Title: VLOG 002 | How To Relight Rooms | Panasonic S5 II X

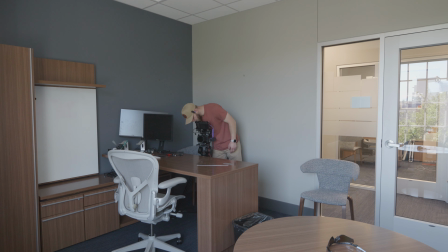(4:03)
24-105 we've got a 1-5 stop variable ND filter on there and yeah so now I'm going to go ahead and I'm going to start relighting the room and I'm going going to do it in a way where I can, I'm going to basically just take a couple lights and bounce them off the ceiling to fill in the room.
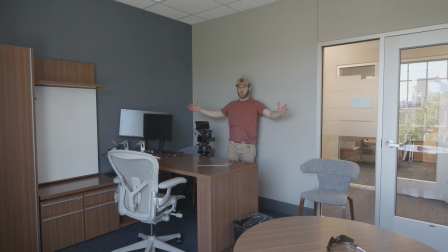(4:20)
I don't want to like brighten up the room so much. I just want to brighten it up enough that we have more light to fill out the back. Either way, I'm going to use a 600D, but in this space, I'm honestly kind of thinking just a soft box with a grid and maybe some diffusion in front of that.
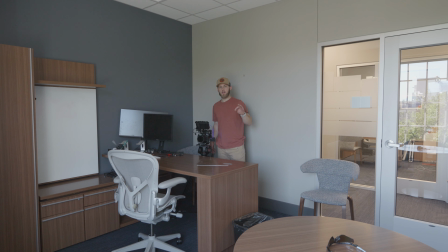(4:39)
But what I'm going to do right now is I'm going to go ahead and get my lights set up.
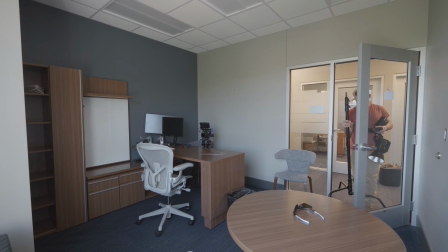(4:44)
So I'm going to kind of try to time lapse that. So here I am just quickly setting up the Godox light.
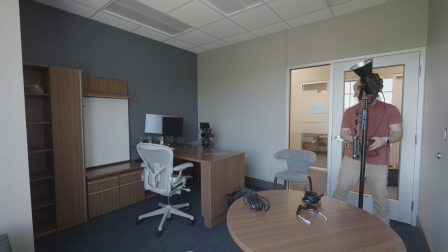(4:50)
I'm putting this on a C-stand and I am just blasting it into the ceiling to add some overall ambience.
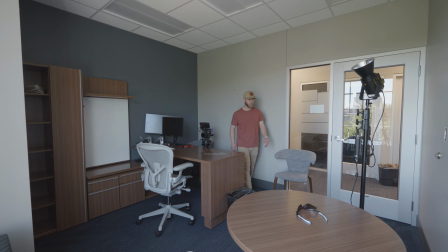(4:57)
You're going to see what's going to happen when I hit turn on.
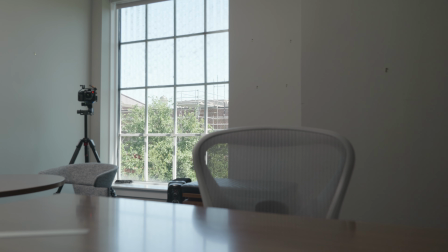(5:04)
So you can see how much light comes back in from just that.
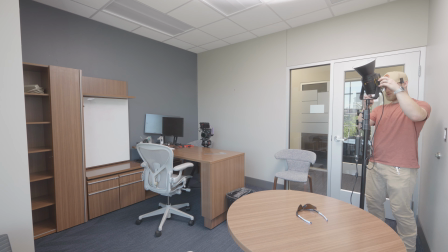(5:13)
And now I can reposition it so that it can actually be a little more like that.
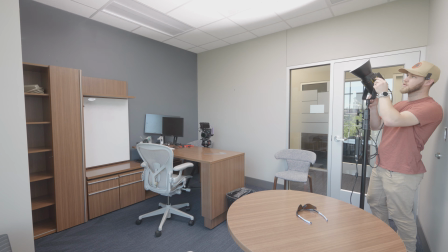(5:22)
I don't think I'm going to need more light.
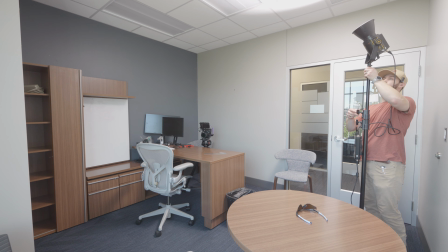(5:29)
I think I'm actually going to be okay with the light.
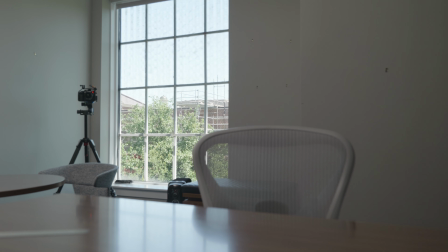(5:34)
I'm gonna just do that and then I think that should be all that I need. Let me just turn this off. Oh yeah that's perfect. That's all that I need really light wise I think.
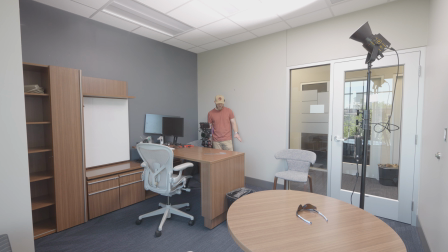(5:54)
And so what I can do now is I can get my aperture 600d in here and i'm going to set it up on here like on camera left and i'm going to try i don't know if this is going to work but i'm going to try and get a second camera in here
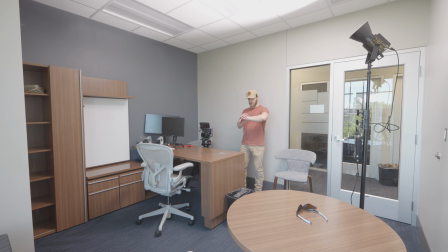(6:09)
i don't know if that's going to work so we're going to go ahead i kind of have time to do a a book light okay editor jeremy here i'm working on this vlog right now and i tried to do a book light setup it was just not going to fit in the space and then I tried to do a aperture 600d through diffusion and it also didn't work so if you see any of that in the frame in any of this stuff going forward just know that I tried all of this stuff because I had the time and one of the reasons why I like getting places early is so that I have time to do things but I ended up not actually using it because it just wasn't going to work the way that I wanted to so if you see any of that that's why I decided instead to just do the Aputure 600D and softbox.
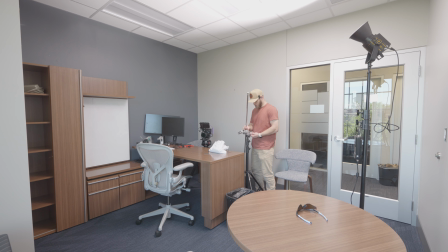(6:57)
Here I am setting up a piece of diffusion that I am going to shoot the Aputure 600D through. Now I tried this but I couldn't get the Aputure 600D far enough away and with the window
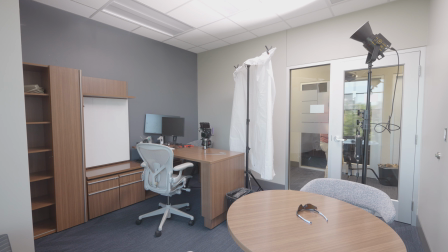(7:09)
in the background it was just too bright to use the 600D through a diffusion. So normally I would do this to soften the light even more but given that we actually needed more raw power than we needed soft light
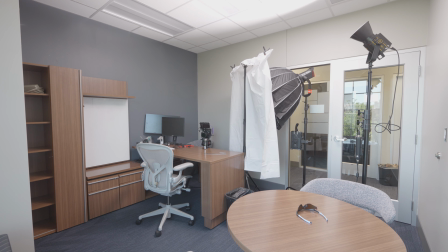(7:24)
I decided to remove this diffusion material and just use the soft box what I wish I had tried and I didn't try is removing the grid and then
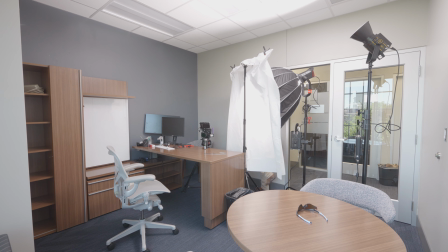(7:34)
shooting through this piece of diffusion because that might have actually been what I needed but we will never know and
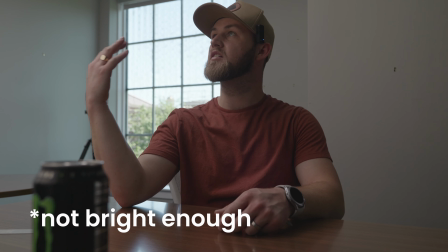(7:43)
you'll see you'll see what I'm talking about see how it's just like it's at 60 it's not soft enough so what i think what i'm gonna do is just gonna go ahead and
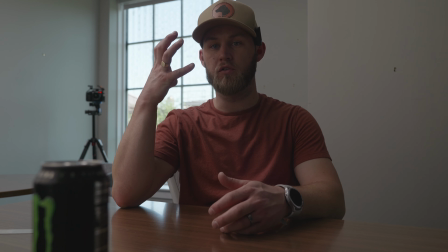(7:52)
remove the diffusion and just bring the softbox as close as i can to me so let's let's try that right now and then here's just
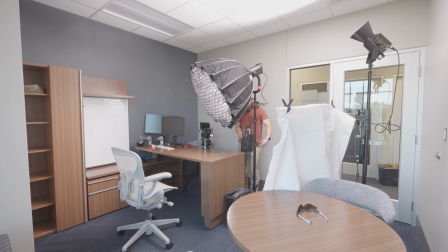(8:00)
a quick time lapse of me removing this diffusion sheet and moving the softbox in closer to my face so
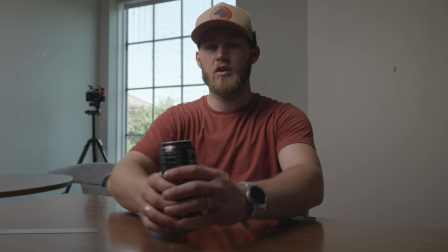(8:10)
that's what we're working with
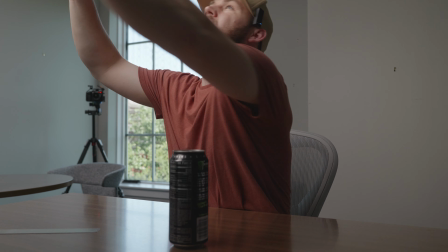(8:14)
i think i'm okay with removing the grid because i'm not trying to control anything okay
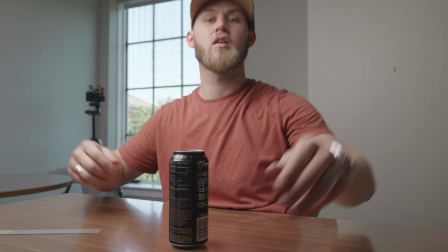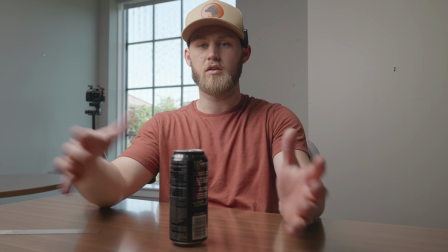(8:25)
so this isn't actually that terrible of a look of a shot because i have some room over here
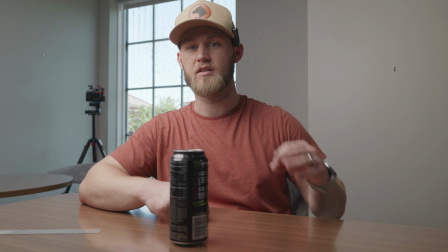(8:31)
i may add some bounce i was gonna add a hair light but i think instead i'm gonna add a bounce to bounce some of that light back in because i don't really think i need
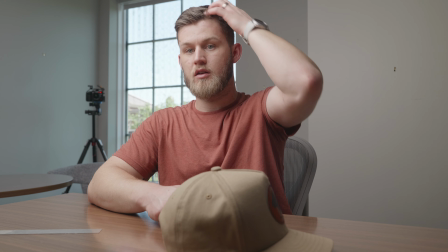(8:38)
a hair light too much let me just real quick the hat is going to be what i'm gonna add so
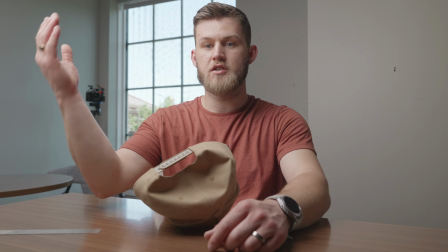(8:48)
so i can have the mic there yeah i think i'm gonna just add add a fill light
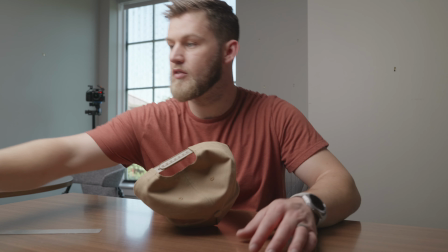(8:53)
because it's still soft and i can even go down on it to like 25 i
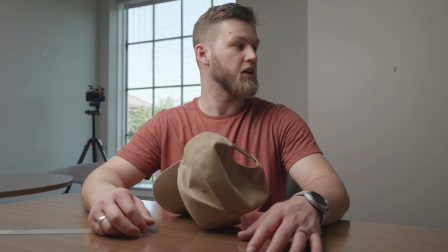(8:58)
think that yeah and then add i guess i can actually add a godox tube let me go
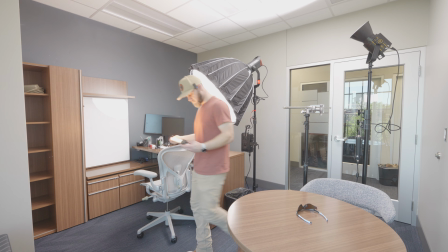(9:03)
get a tube light and see how that works okay let's change
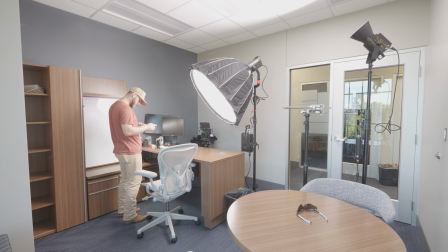(9:08)
this to like 5600 to match that turn to 50% I think if we just do this
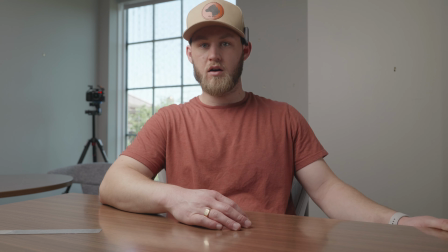(9:24)
and I'll have to see how it looks when somebody's
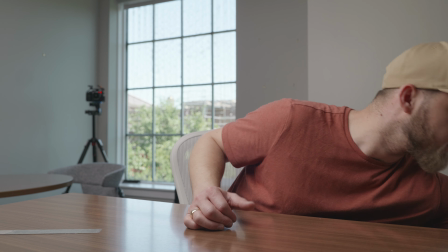(9:28)
here but we just like that versus
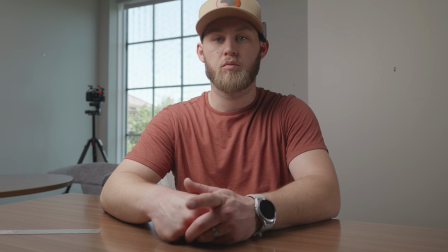(9:33)
I think that'll do it it's probably all I need so
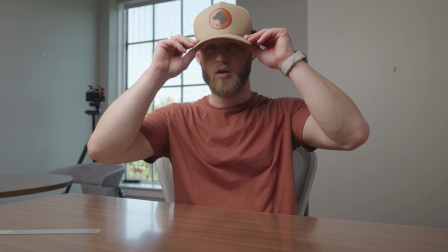(9:40)
I think that'll be a good setup now we can run
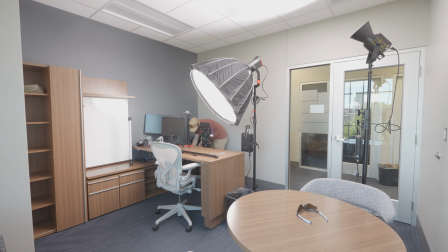(9:45)
boom mic so here we are just setting up the boom mic we're running a sennheiser mke 600 with the ore boom pole i really love this boom pole because it has built-in xlr which just means that i don't have to worry about finding a really long cable to plug into the back
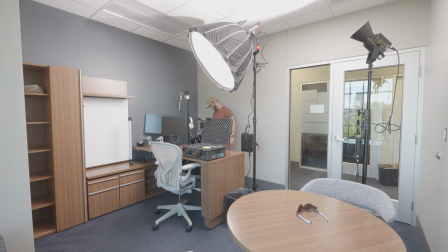(10:01)
of the sennheiser i can just run this into the back of the boom pole which is usually close to my camera i'm going to see if i can run a secondary camera. So we're going to go ahead and actually get that now and see if we can run the secondary camera off to the side a little bit.
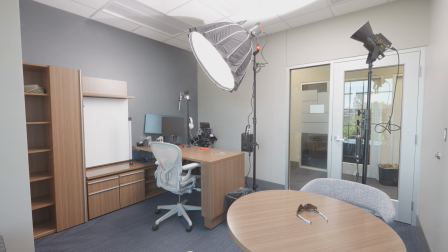(10:20)
So I'm going to move some things around. We'll just time lapse that. So one thing I have recently figured out is that I do not want to be a one-man band anymore. I think going forward, I'm going to make sure that I have an assistant that it's built into the price because trying to set up and tear down and try new things and try new lighting.
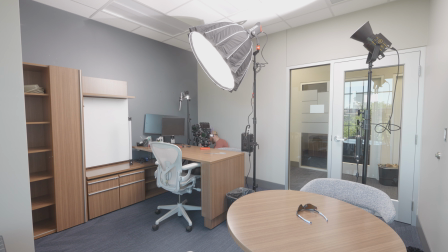(10:37)
It would be really helpful if I had somebody else there the entire time and actually earlier this week for a full day shoot I had two people. One was a b-roll shooter mostly but one was a PA and things went so quick and smooth that it just kind of changed my mind and realized that I don't want to be a one-man band anymore.
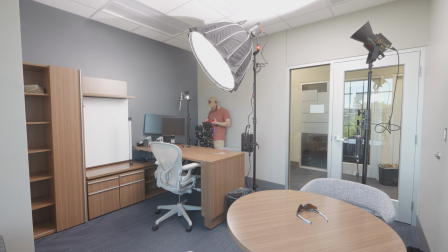(10:55)
So going forward I am going to always have an assistant. We're getting audio. I'll check the audio to this camera later. So that's set up for this. what we need to do is test over there i'm not going to show this on camera mainly because
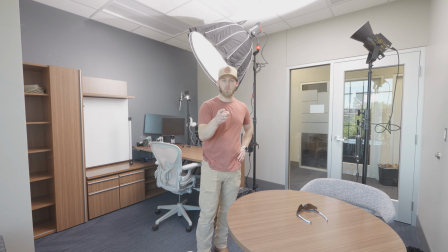(11:12)
i need to use this camera to test the lighting and things over there i'm not going to get this next part on camera but it's going to be a similar thing where we're going to probably have to relight the entire room what i'll have to do is take
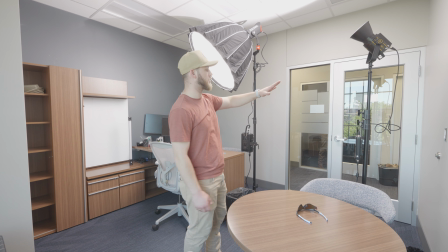(11:27)
600d out godox out and small rig i have another light out. Just not going to record this next part because I need to be able to use another camera. All right now let's break down this final setup.
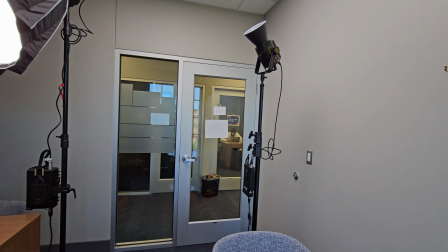(11:40)
So going forward we've got the Godox VL150 bouncing
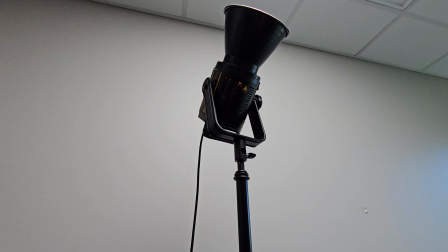(11:45)
straight off of the ceiling which is adding a really nice fill to the room.
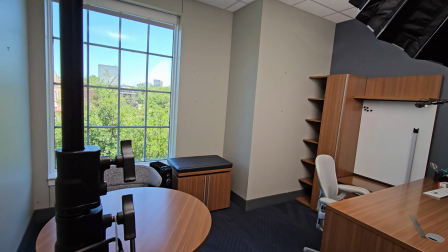(11:50)
We wanted that overall ambient room to be decently lit and so this is adding that ambience that we wanted.
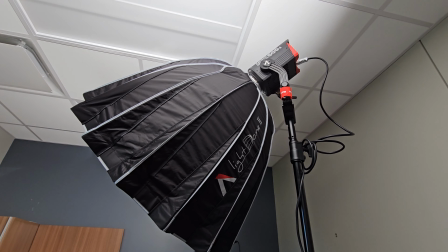(11:59)
So our key light setup is the Aputure 600D, which is running at about, I think, 30%.
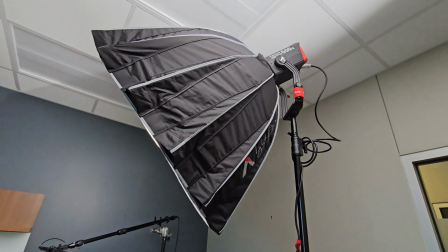(12:06)
And we have the Aputure Light Dome 2 on there with no grid on the front.
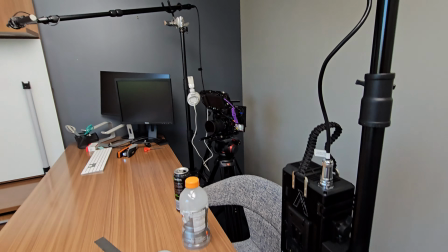(12:11)
I didn't really need to focus it on the talent. And that's running on a C-stand with two sandbags.